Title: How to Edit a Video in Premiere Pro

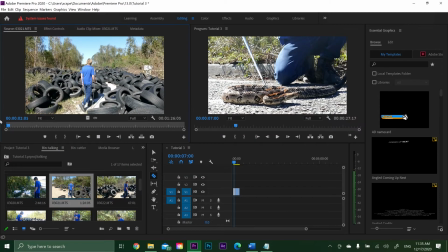247s
So we got some footage here from a video editing client of mine that gave me permission to use this footage in this tutorial. He's basically walking around explaining about how these tires have polluted this local area that he's exploring while he hunts for rattlesnakes.
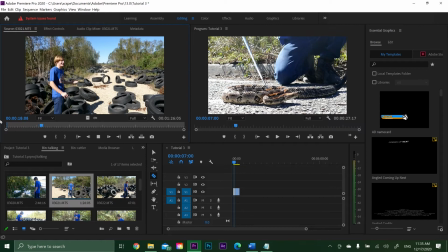262s
And my job is to shrink this whole clip down to an easily watchable segment and add some B-roll to complement the things he's talking about.
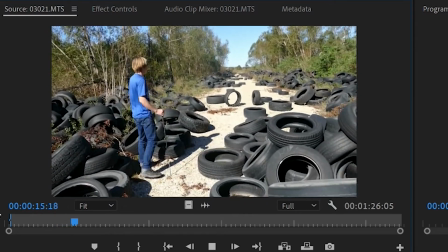270s
So the first thing we want to do is actually highlight the main segment of the clip using in and out points,
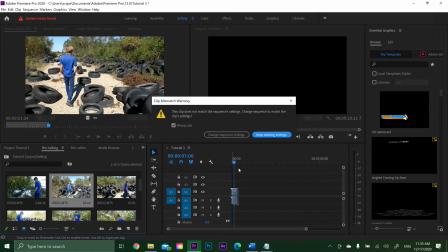277s
similar to how he did in the first tutorial in this series. Once we've done that, let's drag it or hit comma, send it into our timeline,
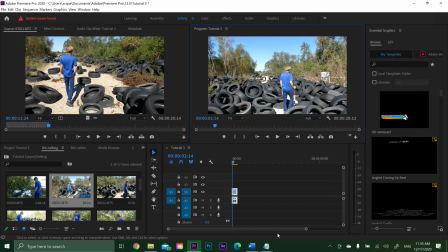284s
and now let's start whipping out the tools to actually do some editing to this clip. After you've reviewed your segment, you might find that you don't particularly like a certain bit, so you might want to cut it out. Go ahead and right-click on the clip you've cut out, and then hit Ripple Delete,
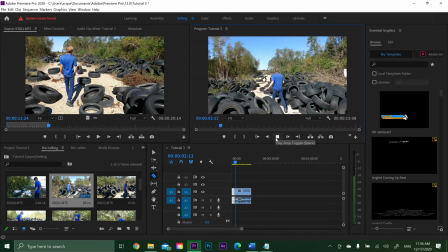302s
and your timeline will automatically contract, completely deleting the unwanted footage.
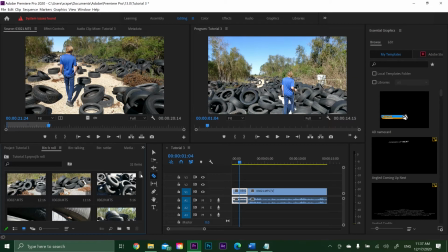307s
Now, that jump cut might be jarring, and it might cause your viewer to be distracted and jump away.
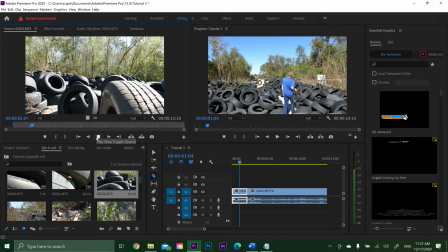315s
So, what you want to do is cover up your cut with some B-roll.
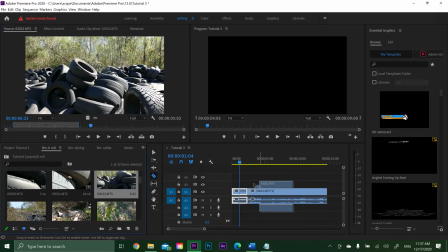320s
The easiest way to do this is to find a good natural pause in the subject's speech,
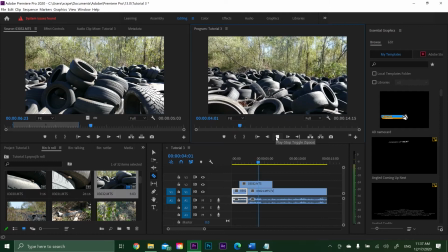327s
then add a piece of B-roll that complements the thing they say next over top of their next statement.
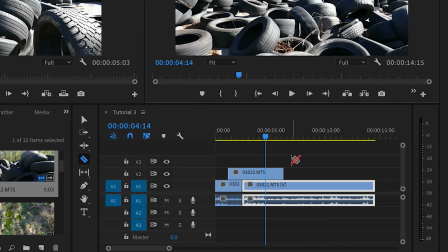334s
Then what you'll do is you'll use the select tool to drag the end of that B-roll clip
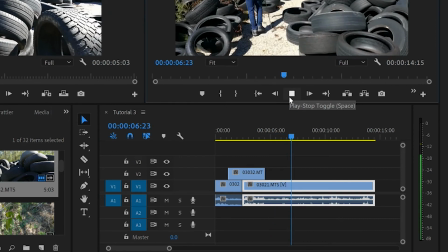340s
in so that that clip ends at another natural pause in your subject's speech.
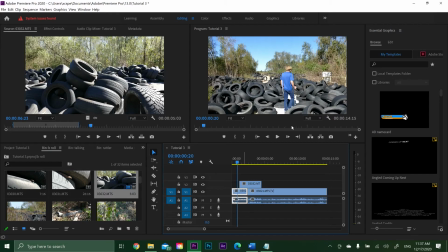345s
This will keep your segment feeling nice and fluid, all while keeping the viewer's attention and completely causing the viewer not to realize that a cut even happened. On pretty much most projects that I do, I will hide cuts using B-roll.
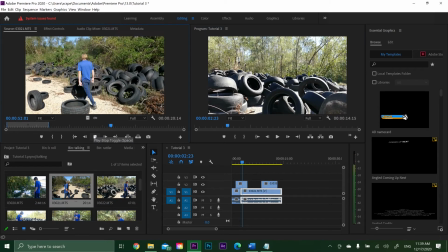361s
Sometimes you'll find that some information fits better if it's nested within a previous segment. To do this, use your Track Select Forward tool to move all of the footage out of the way and create a space for the new segment to go.
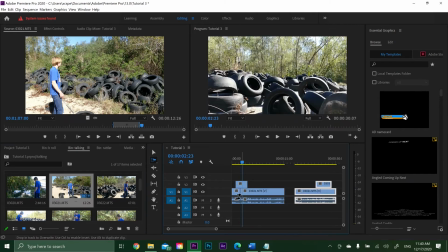375s
Once you've done this, squeeze your new segment in between, then cover up the cuts with B-roll.
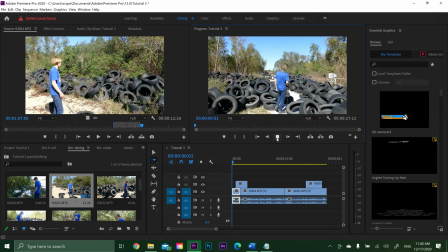381s
The last trick that I use when I'm editing any kind of segment, especially if there's a little bit of background noise,
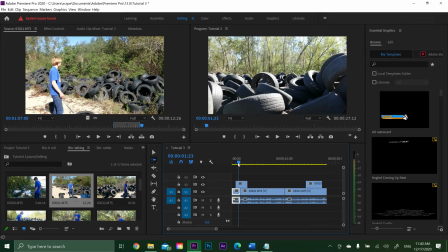386s
is I like to have little audio transitions so that the cuts are even more well hidden.
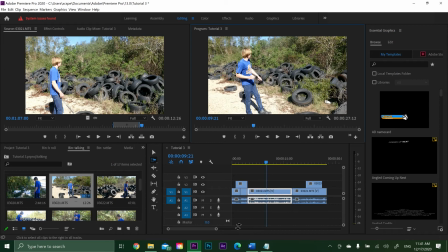391s
In an outdoor video like this, a little bit of background noise is actually not too bad, it gives it more of a natural feel. But in some places, the change in background noise is a little bit jarring,
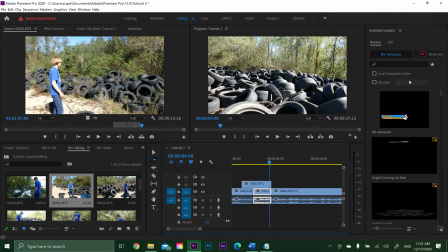403s
and even though there's B-roll, the cuts are still evident.
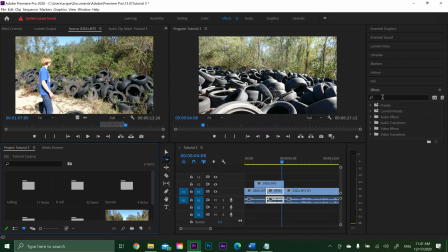407s
So, even though I said we weren't going to get into effects just yet in the series, let's go ahead and go into our effects tab and look up the effect Constant Power. This is a neat little audio transition that I add on almost all of my videos. Basically what this lets me do is create seamless transitions between clips
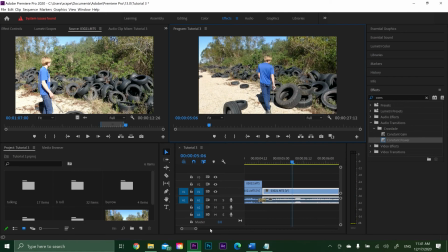426s
without having to worry about awkward audio changes when I add a cut or something in my video.
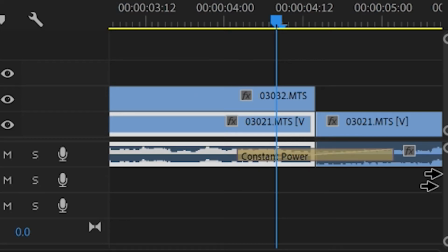432s
The really nice thing about the Constant Power effect is you can actually drag it with your select tool to expand or contract it,
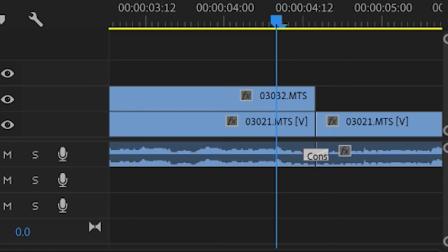440s
just like you can an actual clip. That's pretty much how to edit a basic video inside Premiere, and you're still breathing, so it probably wasn't that bad. If you found this video useful, make sure to leave a like, helps me out a ton, and it's no extra cost to you. And leave a comment down below, what kind of editing techniques do you want to use in your future videos? That's all for today, and I will see you in the next video.